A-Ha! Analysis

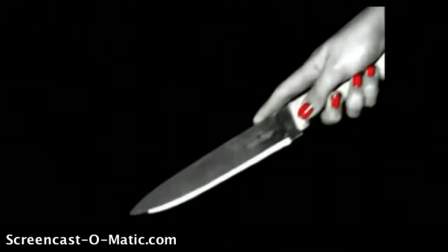The next thing we see is her smiling for the first time and then suddenly a knife, which juxtaposes her emotions. This could imply that the girl is mental, and it could even represent self-harm.
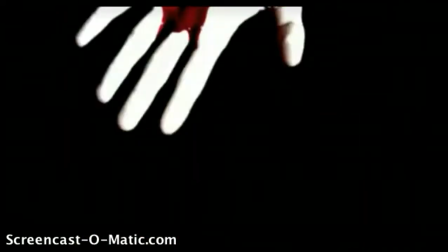Those very fast cuts go through parts of the videos which we've already seen, and it's also like we're going through a whistle-stop tour of the girl's past, and we can also get a hands-on view of her pain and suffering, which is why they've shown blood as well.
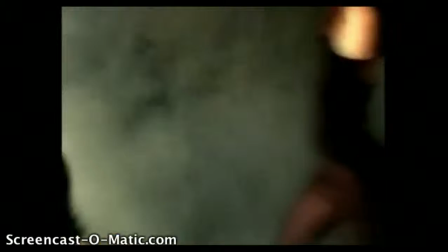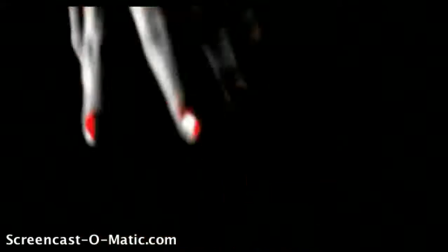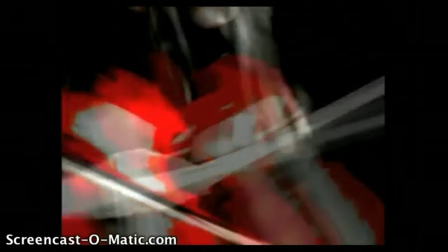think it's really clever how they've also added in musical aspects of the actual song into the video, such as the violin there, and then we'll see sheet music as well, and a piano. This is because it makes the audience believe that this is her work and she hasn't just made a video for someone else's song.
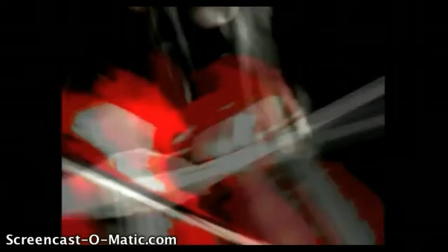By adding instruments, it makes it seem like it's her work, and it makes it seem more professional and real, as well as original.
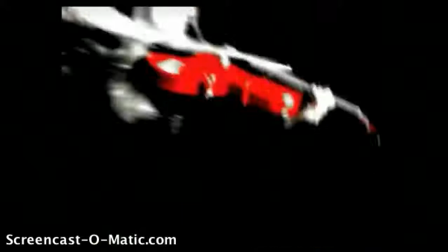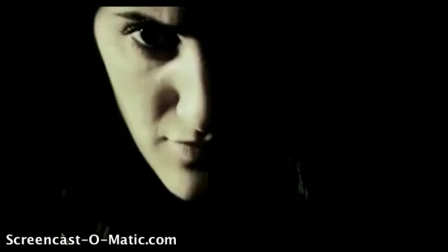Again, using magnifying glasses and mirrors reintroduces the idea of her being watched.
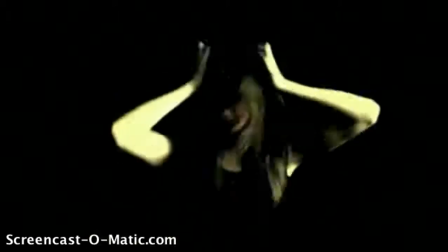Charming, very charming, well reckoned, beautiful. No one say that he's put the deepest Swiss bank trust in you.
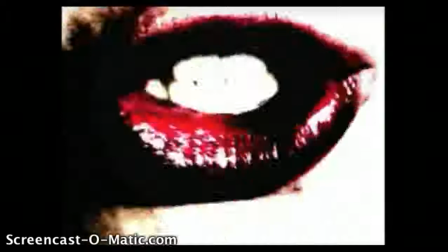No one saw it coming.
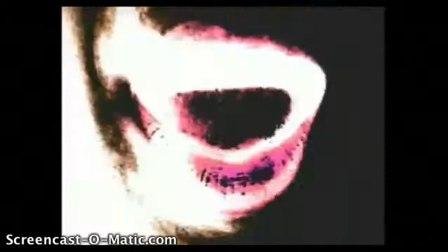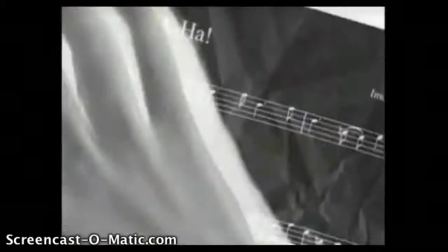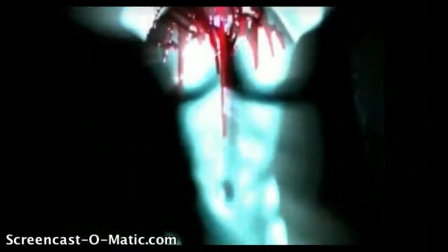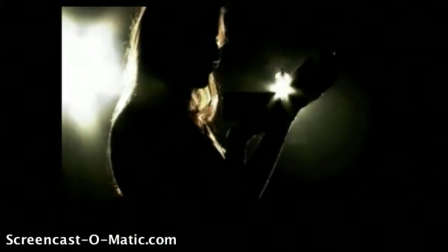Cause you do keep me quiet.
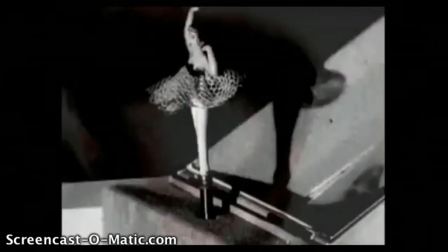The past few shots of her eyes rolling back and her holding her head and screaming insinuate her losing control of it all now and possibly going insane.
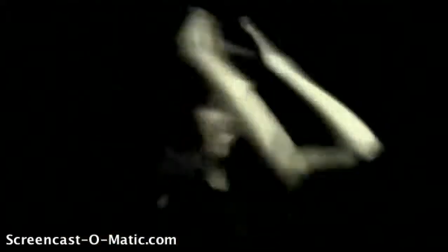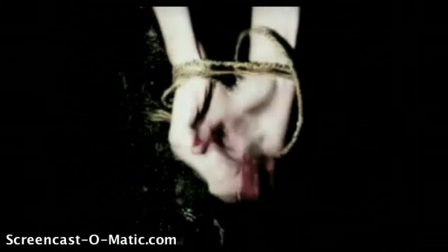Reintroducing that music box at the very end there and closing it in a second makes you think that her mind and life are all like a wind-up musical box and that she's stuck in there and it's all very repetitive. So it's no coincidence that as soon as the music box stops, the song does too.